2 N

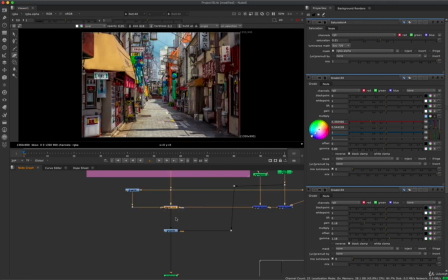0s
so continuing on with this neutralizing our scene. So we've kind of done this min effect and kind of darkening in different areas,
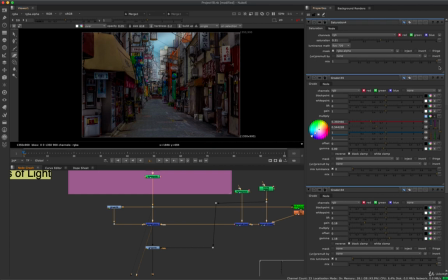8s
but I'm going to go back with a slight eraser and just actually brighten up some areas.
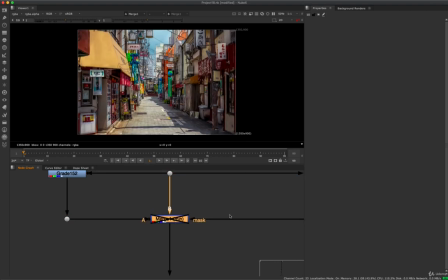14s
So the whole idea of this is to get everything neutral. And we want everything to be in a neutral shadow.
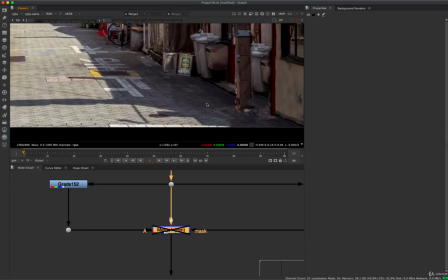21s
So think of that. So the values that we see this shadow area in is where we're trying to get the shadow values everywhere.
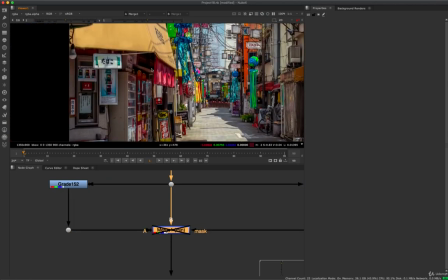28s
So I just want to point out, like, some areas are going too dark, and that's what we don't want to do, because we want to maintain that detail.
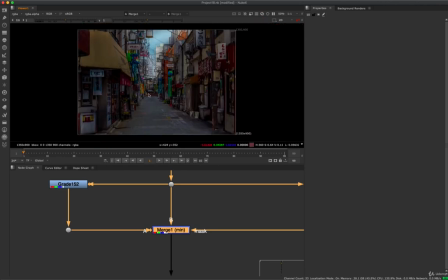35s
Even though it's a night scene, we don't want to lose all of the detail and have really crunchy, complete darkness in our scene. We might add contrast later, but we don't want to do that too early on.
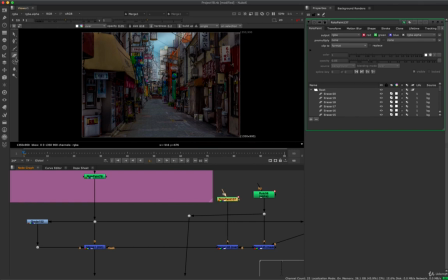44s
So what I'm going to do is take this paintbrush and go to the eraser and just kind of set it to 0.05,
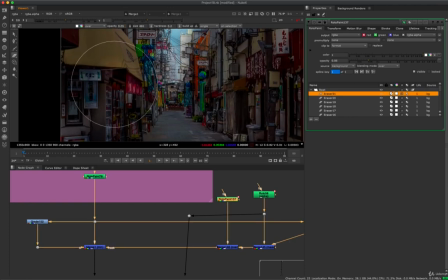53s
and then just start to erase some of the stuff we just did.
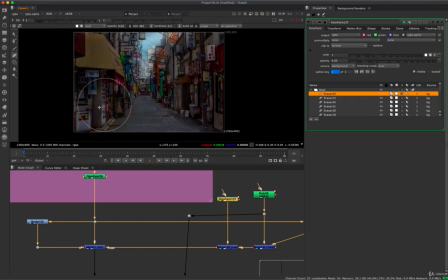56s
So I'm going to set it to 0.03 and just try to keep some of the detail, but don't have areas like this that are super bright.
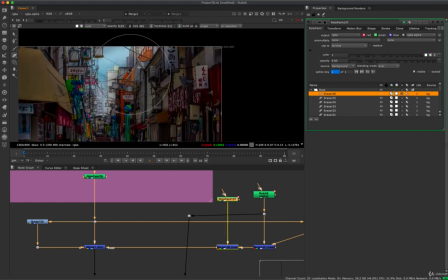64s
So again, I'm going to go back.
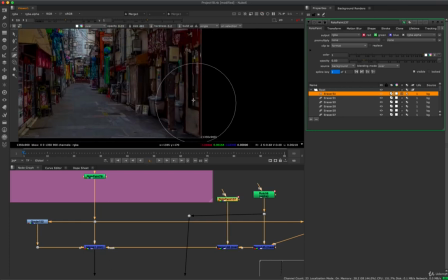68s
Some of the darker areas might not have even needed to be darkened because, you know, they were already in shadow.
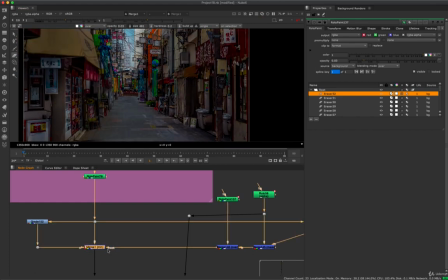75s
So you really want to only apply this darkening effect to areas that were in light.
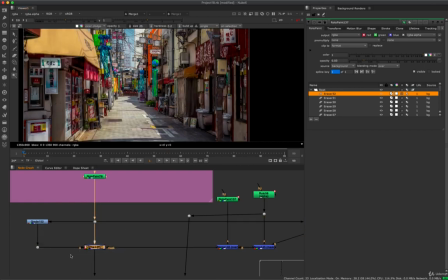80s
You don't want to apply it to areas that are already in shadow. Maybe a little bit, but not much.
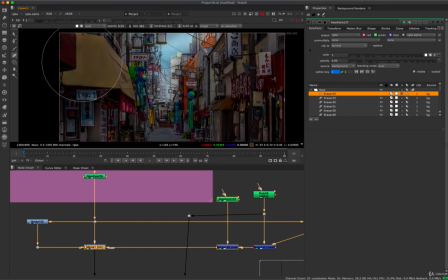85s
So that's what we're trying to do. We're just trying to reduce the highlight areas into what looks like shadow.
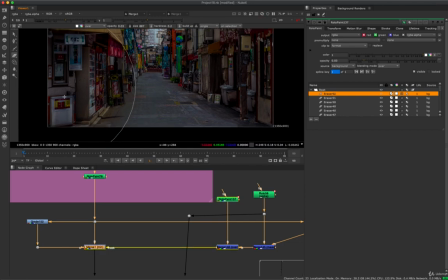95s
So I'm just going back here and just kind of dabbing around with this very soft brush.
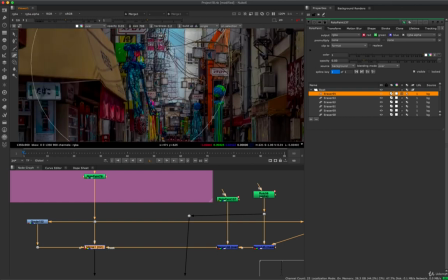99s
I'm just tapping and just removing some of the painting that we did.
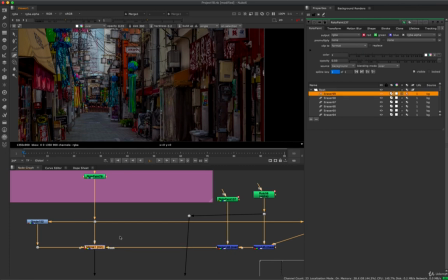104s
So like this area, maybe it's a little bit just too dark, because if you look at the original footage, it's already in a little bit of shadow. So I don't want to darken it too much.
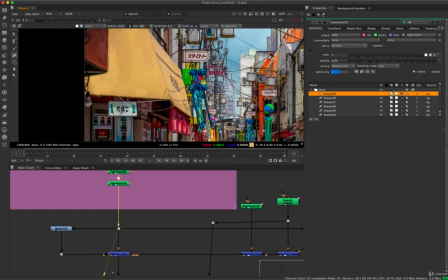113s
The areas that are too bright are areas like this bright wall, areas like this kind of overhang here.
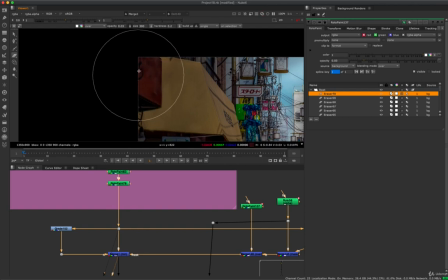120s
This thing might be a little bit too darkened, so I'll just bring a little bit of that brightness back.
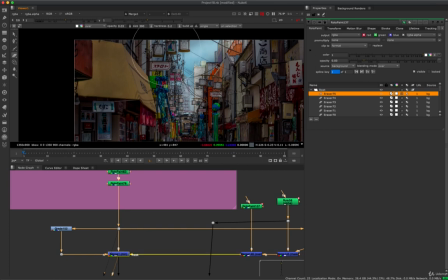126s
So I'm just kind of tapping back in and kind of bringing some of that back.
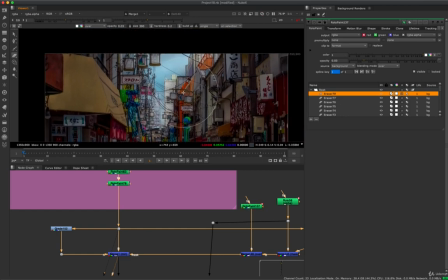131s
So we'll do that, and I think that's pretty good.
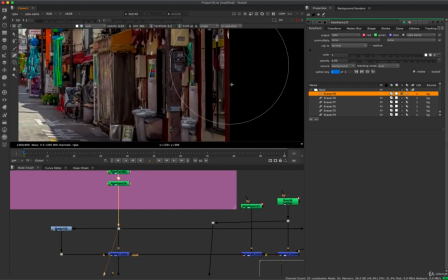136s
It's getting a kind of a neutral effect. You see here, maybe it's darkening a little bit too much. If I'm going back and forth, hitting 1 and 2, you see this area is already in shadow.
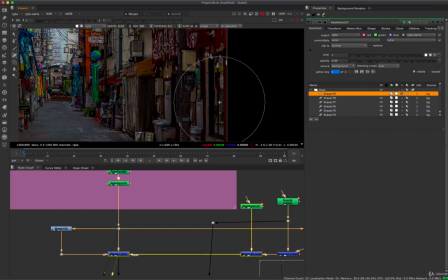144s
We don't need to darken it as much as I just did. So I'm just kind of erasing a little bit. And keeping some of that value.
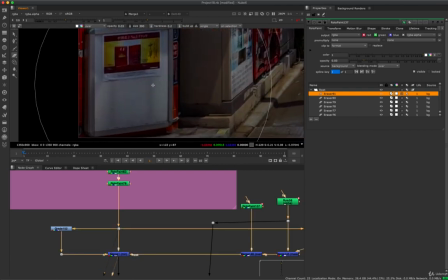154s
Like this area, way too bright, so we would just paint like half of it and get rid of that highlight.
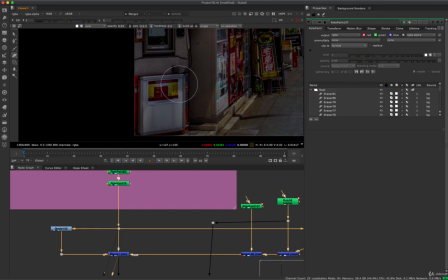159s
But maybe near the top, we could restore a little bit, so it's kind of a neutral. You see half of it's in light and half of it's in shadow. So the shadow areas we don't need to affect as strongly.
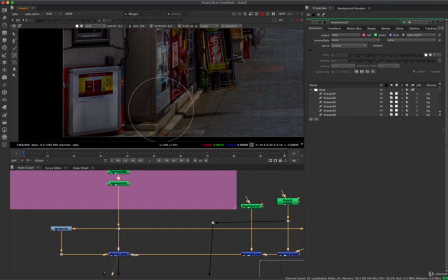169s
I'll take the brush again here and maybe just reduce some of this, this very strong beam of highlight here.
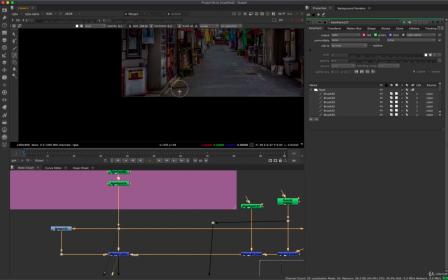178s
And I'll paint this kind of curb as well, because it kind of stands out. You see, if I zoom out, you see how it's yellow and how it's standing out, it's popping out.
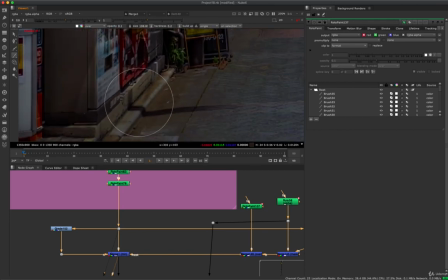186s
It doesn't feel in this kind of shadow. So I'm just kind of painting that down a little bit stronger than some other areas.
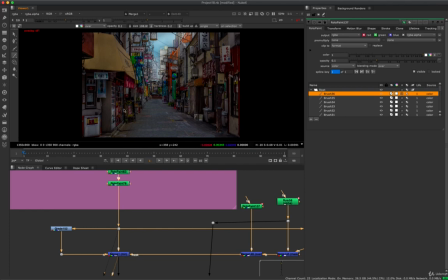195s
Again, looking here, I'm just zooming in and out, and you'll see me do this often. It's kind of annoying to watch. Maybe I'll try not to do it too erratically, but I'm zooming in and out because I need to see the picture as a whole, and I need to zoom in and see if anything stands out.
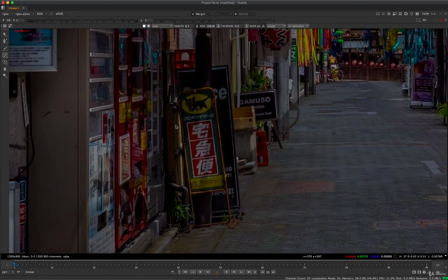211s
So for example, what stands out to me immediately, this little pillar here, it's just too bright because we're catching some sunlight.
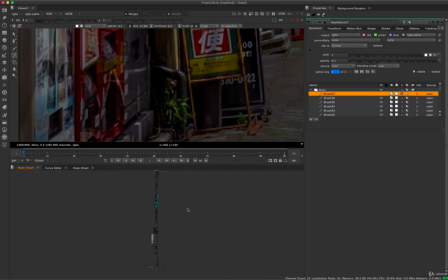219s
So I'm just gonna go in there, make sure I'm set to brush mode, so we're painting in our painting in our alpha here. So this is the min, and I'm just using our paintbrush that we were already doing here to mask this effect.
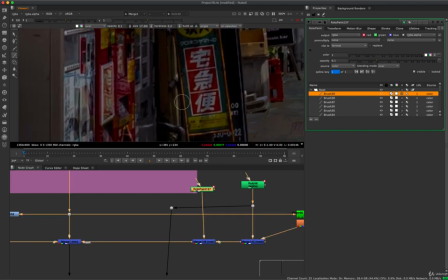237s
And any really bright areas, we'll just knock them down a little bit.
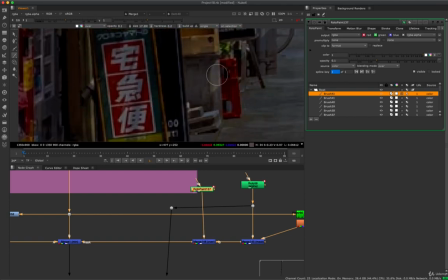243s
Maybe this little square here stands out to us.